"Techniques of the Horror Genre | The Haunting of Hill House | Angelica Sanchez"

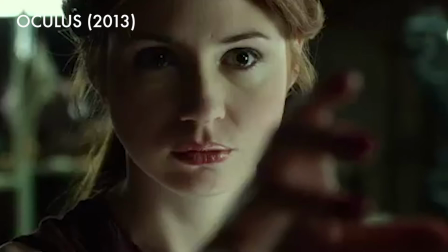The horror genre is known for its ability to elicit fear in the audience through jump scares,
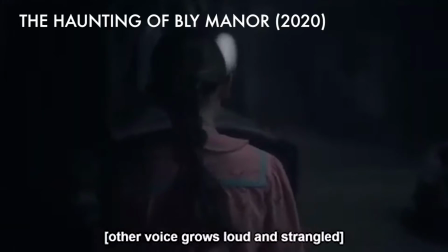elements of horror and violence, and its use of ominous music and sound effects to create suspense.
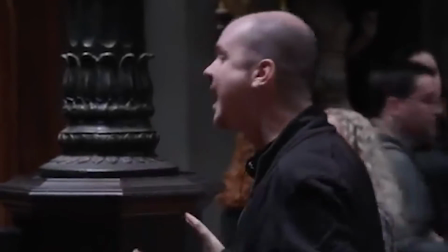But according to Mike Flanagan, an American filmmaker known for his horror films and shows,
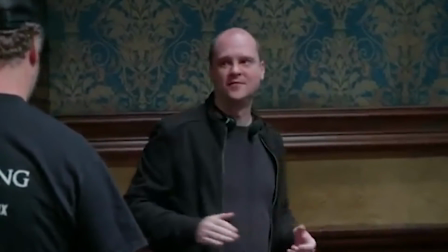he believes the horror genre has progressed from just startling people to delivering a terrifying story that leave a more haunting impression on the audience.
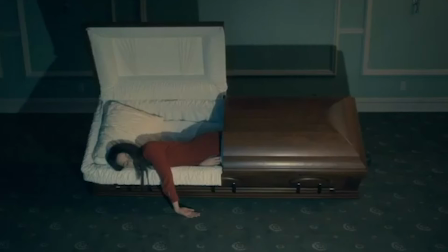In this explanatory video essay, I propose that Flanagan's The Haunting of Hill House follow these conventional patterns of the horror genre,
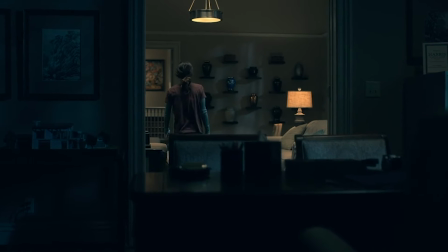but Flanagan elevates his style of horror to a whole new level by applying cinematic techniques of lighting,
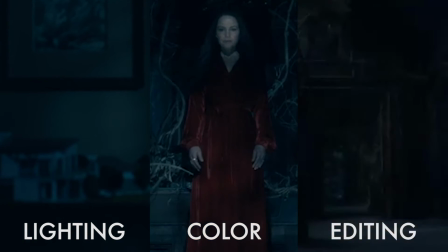color grading, and editing in a way that highlights the characters, themes, and the overall storyline of the show. Arguably, all these cinematic elements and techniques bring the story together and allows
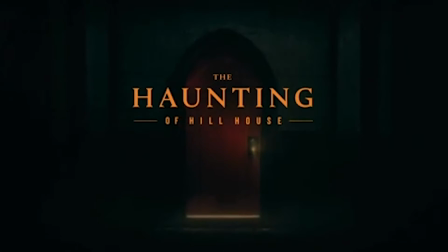The Haunting of Hill House to have a lasting impression on the audience and having them wanting more.
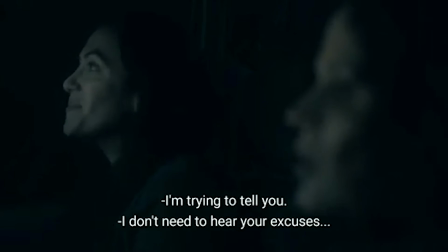In The Haunting of Hill House, Flanagan strayed away from overusing jump scares and the supernatural to frighten the audience. While this single jump scare in the entire season did have the audience jumping out of their seats, the show focuses more on bringing out the storyline through its themes and characters.
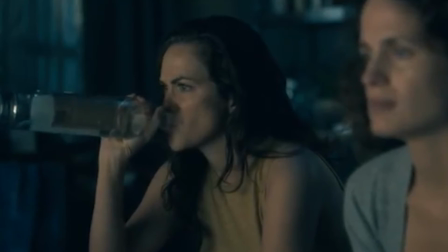Evidently, as you make your way through each episode, the experience of grief and the aftermath of trauma that the Crane family
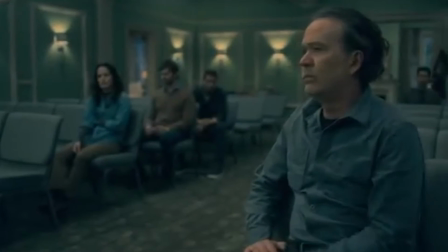endures after living in Hill House is considered to be the prominent theme of the show.
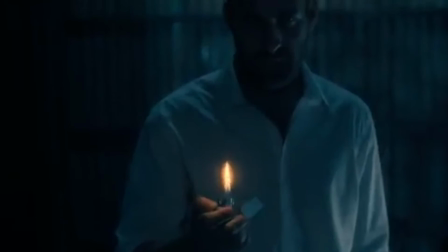Everyone experiences grief differently,
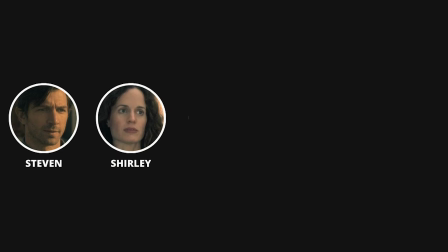but what's interesting to note that the viewers have recognized is that each of the Crane siblings represent the 5 stages of grief.
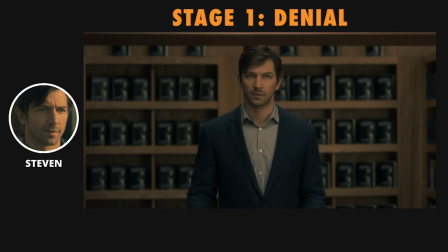As the oldest, Stephen plays out as in denial. He discredits any stories of ghosts or supernatural instances,
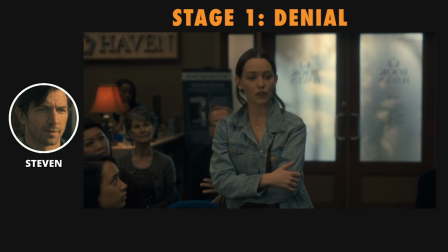yet he writes a book about his family's experience even though he doesn't believe or quite understand the true nature of Hill House.
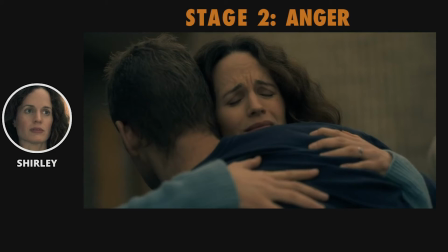As the second oldest, Shirley represents anger.
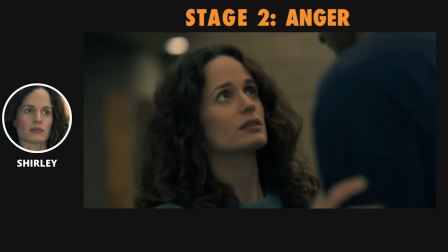At first, she stepped in as a mother figure, feeling responsible and making sure all her siblings were okay.
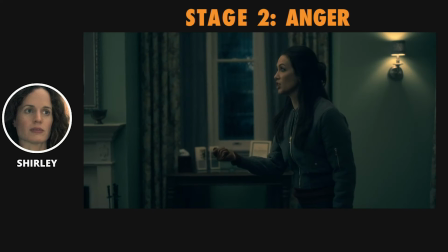But as they got older and situations turned for the worse, Shirley became resentful towards her siblings, especially feeling anger towards Nell's death.
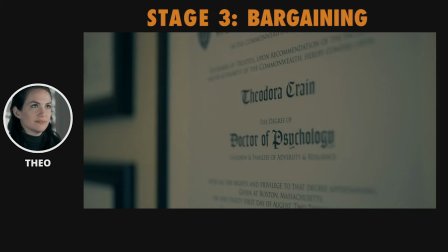As a middle child, Theo represents bargaining.
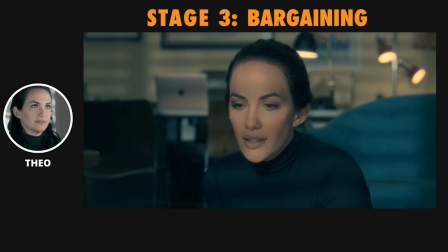Theo becomes a psychologist and uses her knowledge to help kids go through trauma and grief of their own,
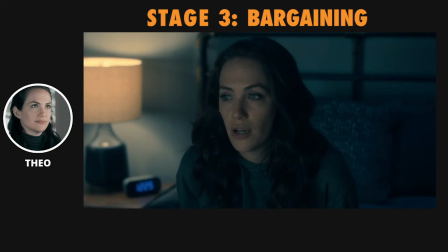although she hasn't fully resolved her own personal issues.
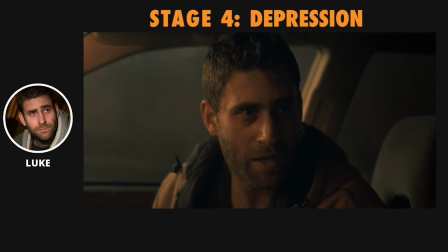While the twins Luke and Nell represent the final 2 stages of grief, depression and acceptance.
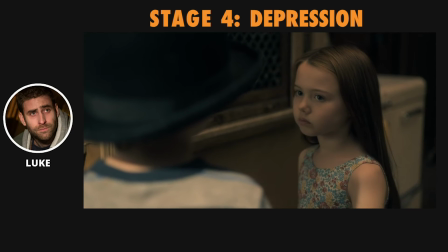Both Luke and Nell fall into a bad place, as they were the most 2 affected by the haunting that happened in Hill House.
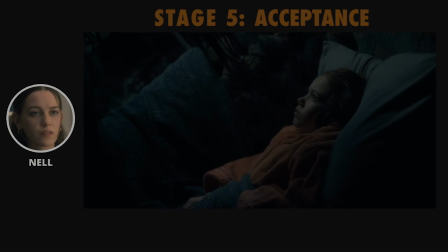Luke falls into a depression and gets mixed up with drugs, while Nell continues to be haunted by her own ghosts and experiences sleep paralysis.
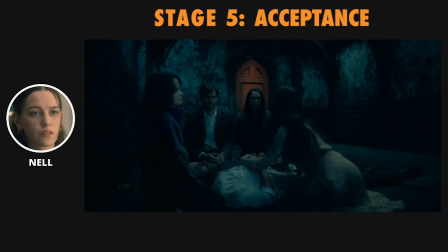Like her mother, Nell's mental health declined to a point where it led her to go down the same unfortunate path at the end.
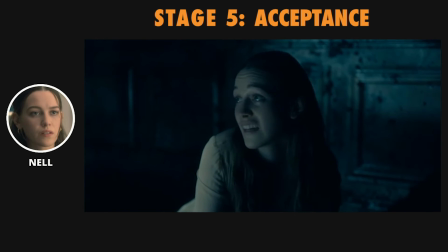And you loved me the same. That's all.
Throughout the season,
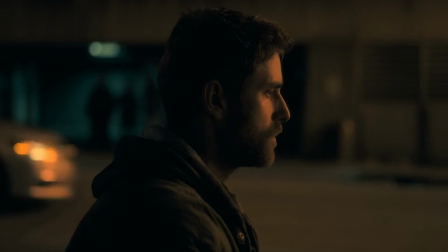we get little scenes leading up to the present that shows each of the siblings struggle to come to terms with the truth behind Hill House and their mother's declining mental health,
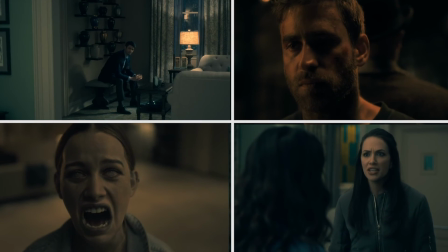both playing a part of the childhood trauma that evidently follows them into adulthood, where they're all trying to cope in the way they know how to.
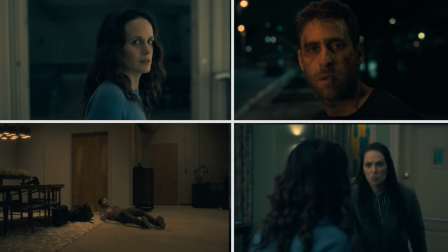But unfortunately, each of them are forced to revisit old memories and ghosts of their past before they can fully move on.
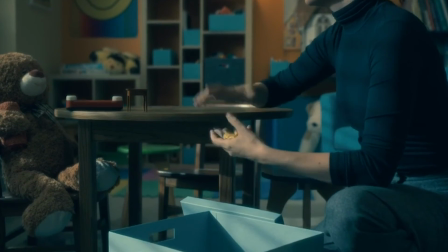By editing the show in a way that showcases the 2 separate timelines,
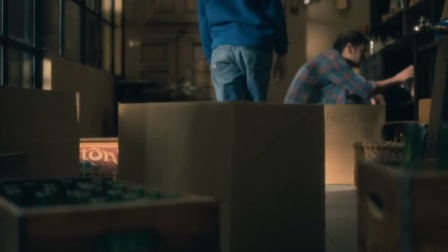where flashbacks of the past overlap events of the present, the viewers can recognize how the Crane family is coping with grief and trauma.
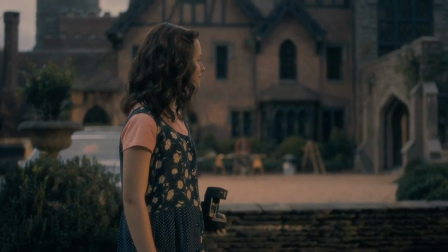In the flashback scenes of the past, we see this softer lighting, which emits this warmth and softness that a home should have for a family.
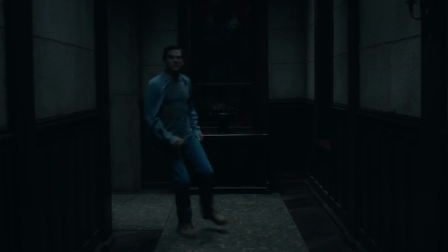But at the same time, this soft lighting creates this horrific and creepy ambiance when we see the house at night.
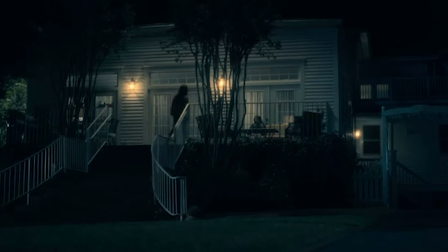In comparison to the scenes in the present that showcase the adult versions of the family,
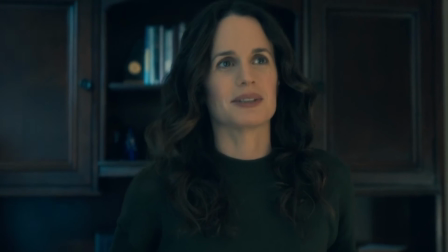we get this blue and green color grading, along with the warm yellow lights that is sort of washed out.
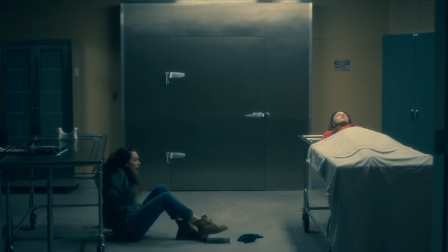It sort of further emphasizes the horror element of death, grief, and despair throughout the show.
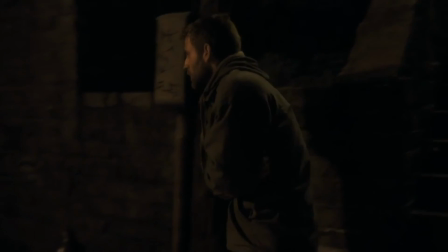This is most notable when we see scenes at the funeral home. In addition, when we get scenes of Luke out in the streets or in rehab,
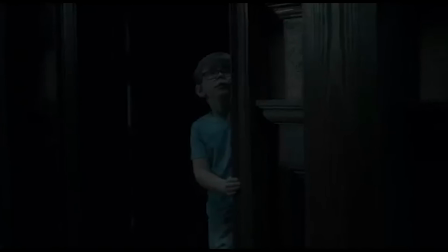the lighting becomes evidently darker to illustrate his struggle with depression, having trouble coping with childhood trauma, grief over his twins passing,
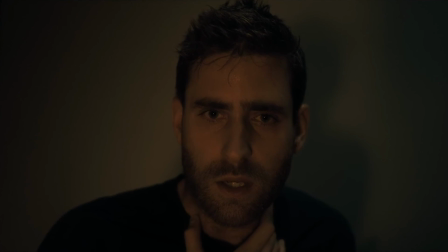and his drug addiction.
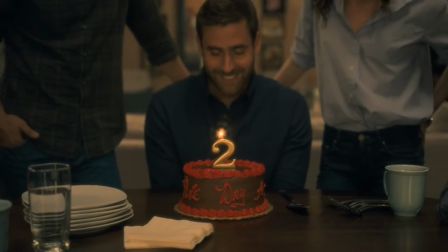Overall, the cinematic techniques and applications of lighting, color grading, and editing allows the show to reinforce the theme of grief,
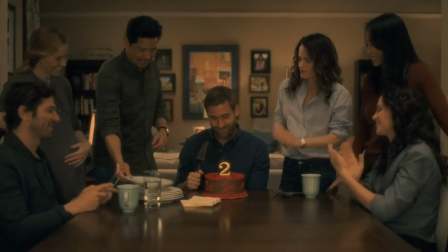and not only how the Crane siblings experience grief, but also how each of them represent the 5 stages of grief throughout The Haunting of Hill House.
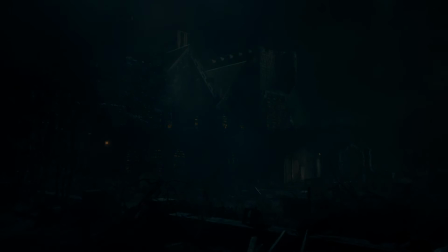I will go